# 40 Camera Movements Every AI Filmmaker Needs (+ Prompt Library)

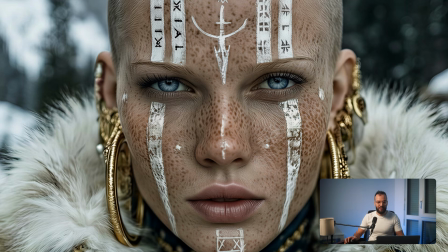[4:07]
So what I like to do is create a close-up shot with the Filmmaker and then create kind of a middle shot where we see her in her environment.
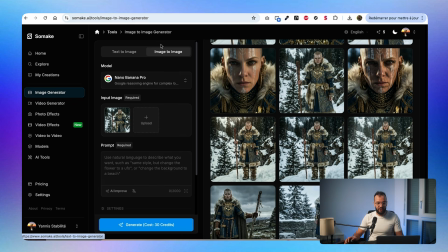[4:13]
So in Filmmaker, it's pretty simple. You go to image generator here, then you select either text to image or image to image. So in my case, I will go to image to image. Then I select the model. So like I said, Banana Pro for me, but as you can see, you have a lot of them.
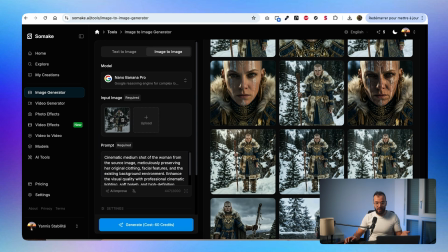[4:24]
You have pretty much every one of it. Then I just put my input image, the prompt, then you have the settings. So for me, it's going to be 16:9. how much images I want. Generally, I go with like 4 images so I can have a bit of a variation. And quick tip here for the resolution, don't go for 4K, go for 2K, because if you create a 4K image here, you're gonna get a 20 megabyte file, which is a bit heavy.
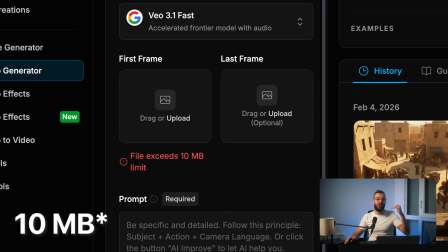[4:44]
And then if you want to animate it, the file has to be under 15 megabytes in VO3 or in Kling.
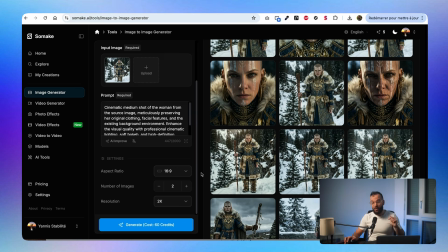[4:49]
So you will have to use another tool to downsize it and you will lose a lot of quality. So instead, I will highly recommend you to generate the image like this one in 2K and then upscale it.
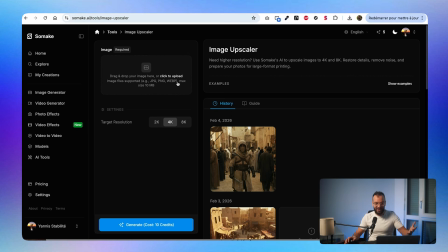[4:57]
And what I love about Filmmaker is that you have the tool of upscaling it directly inside. So as you can see here, I have an image upscaler.
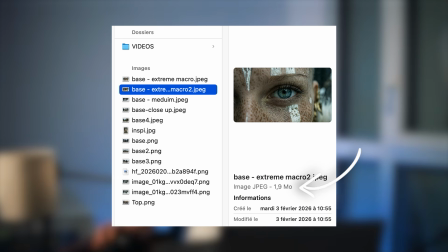[5:03]
So as you can see here, I just selected my image, I clicked on 4K and then generate. And this is how I get a 4K image around 2 megabytes, which is way less than 20 megabytes. So it's going to be easier for like video generation later on. Then the step 2 is to choose the movement that I want to apply to my still image.
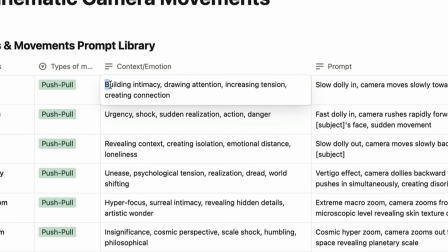[5:17]
So this is where the Notion templates comes in, because I just have to choose the emotion that I want to recreate, select the proper camera movement, and just grab the prompt and put it into my tool.
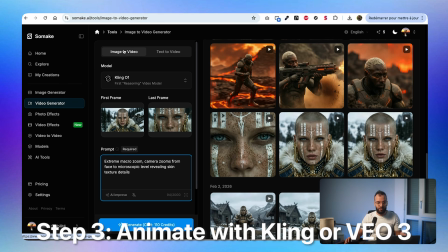[5:25]
So as you can see in this case, in Filmmaker, you just go to video generator, you select image to video, then you select the model that you want.
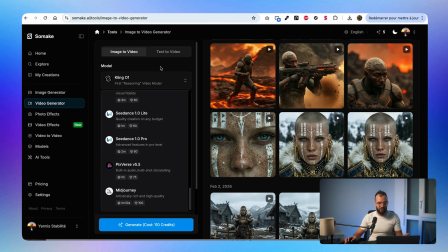[5:30]
So you have a lot of models, like I said, as you can see, all of them are here. For me, I prefer to use Kling 01 for this example. I use the first frame and last frame feature, but I will go into details later in the video why I use this specific feature.
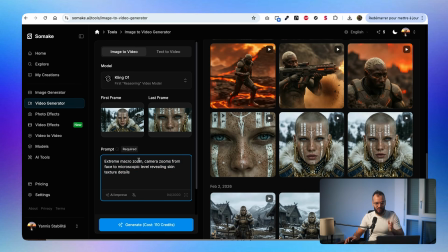[5:42]
And then I just added the prompt that I took from the Notion template, added here, so as you can see, it's an extreme macro zoom, select the duration, so 5 seconds, and just click generate. And the step 4 is to iterate if needed, because let's be honest, every generation will not be perfect. You'll probably get 90% right using my tools, but sometimes it's really interesting to adjust the prompt a little bit. You can adjust the prompt by adding some terms like smooth or slow to control the speed.
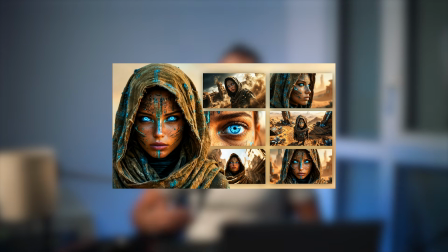[6:05]
By the way, I did a whole video explaining this whole process, so if you want to understand the process in details, I'm going to put the link above and in the description below. Now let's go to category 2, which is orbital movements. The principle is really simple. Basically, by circling around the subject, you can show all angles.
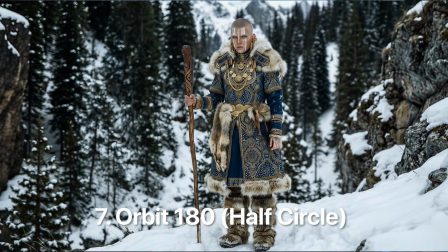[6:19]
First movement is called orbit 180. The camera moves in a smooth circle around the subject.
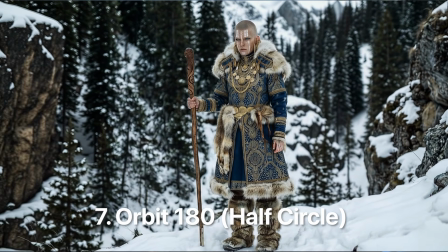[6:24]
So this is your cinematic showcase. You can use it, for example, for character introduction or showing off a design or a costume. It's saying this subject deserves to be seen in different angles. Now let's speed it up and let's go to the fast 360 orbit.
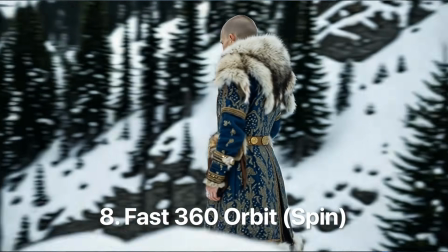[6:37]
The camera spins completely around the subject. You can use that for power-up movements or for character transformation, for example.
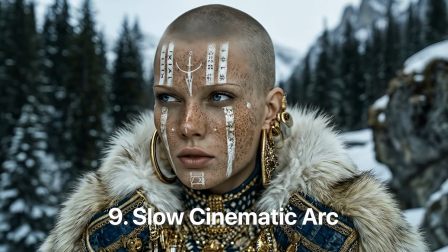[6:43]
And then there is the elegant version of it, the slow cinematic arc. The camera moves in gentle wide curve around the subject, slowly revealing their profile. This is the beauty shot, the thoughtful moments, but be careful, don't overuse orbit movements because they have to be intentional.
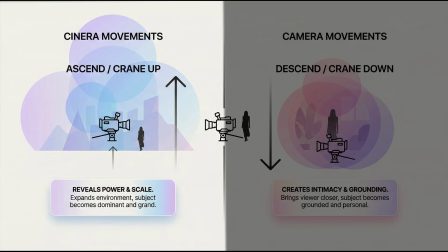[6:56]
Then category 3, vertical movements. Here the principle is simple. Moving up reveals power and scale, moving out creates landing and intimacy. So let's start with the big one, which is a crane up, also called the high angle reveal.
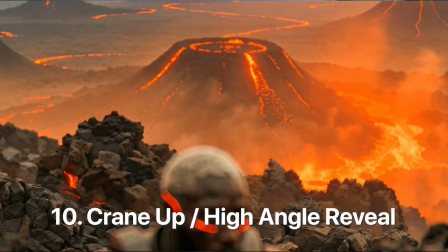[7:07]
So the camera rises vertically, revealing the landscapes, and this is your establishing shot for showing the scale of the environment or for an opening sequence, for example.
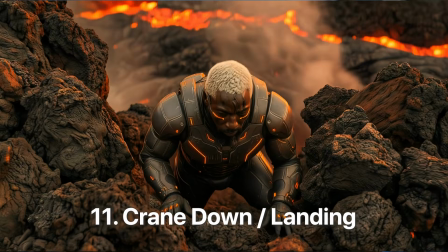[7:15]
Now let's reverse it with a crane down, also called the landing. So the camera descends vertically towards the subject, and here you go to epic to like an intimacy with the character. So again, you can use it for character introduction into the world. By the way, for all these shots, I'm still using Filmmaker AI, and as you can see, I'm using the first and last frame feature.
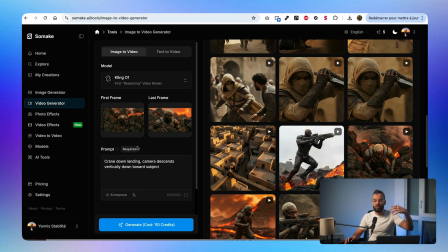[7:31]
So I'm using Kling 01, and on the first frame, you can see a top-down view, and then you see just a medium shot of the guy. And in the prompt, I just added crane down landing, camera descends vertically down toward the subject, which you can find also in the Notion library, and click on generate, and this is what I got. So I'm using this method to be even more accurate into my camera movements. Now let's talk about pedestal move, which are kind of similar, but a bit different, you can see.
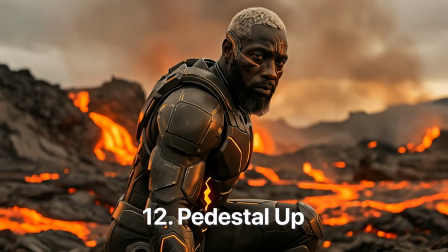[7:51]
So let's start off with pedestal up. The entire camera body rises from waist level to eye level.
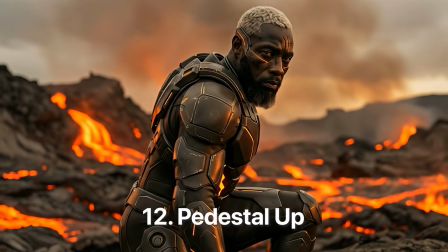[7:56]
This is used if you want to show a character standing up, for revelation or like power moves.
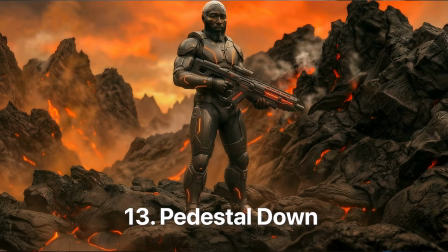[8:00]
And the opposite is obviously pedestal down. The camera lowers from eye level to the ground. Again, this can be used when a character is sitting down or when it's kind of like failing.
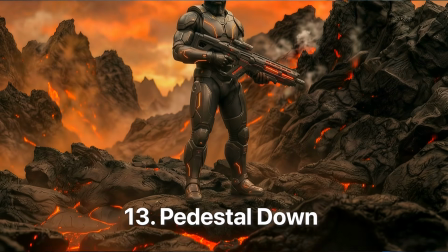[8:08]
This is kind of a feeling of diminishing instead of like growing up. And then you have the tilt moves.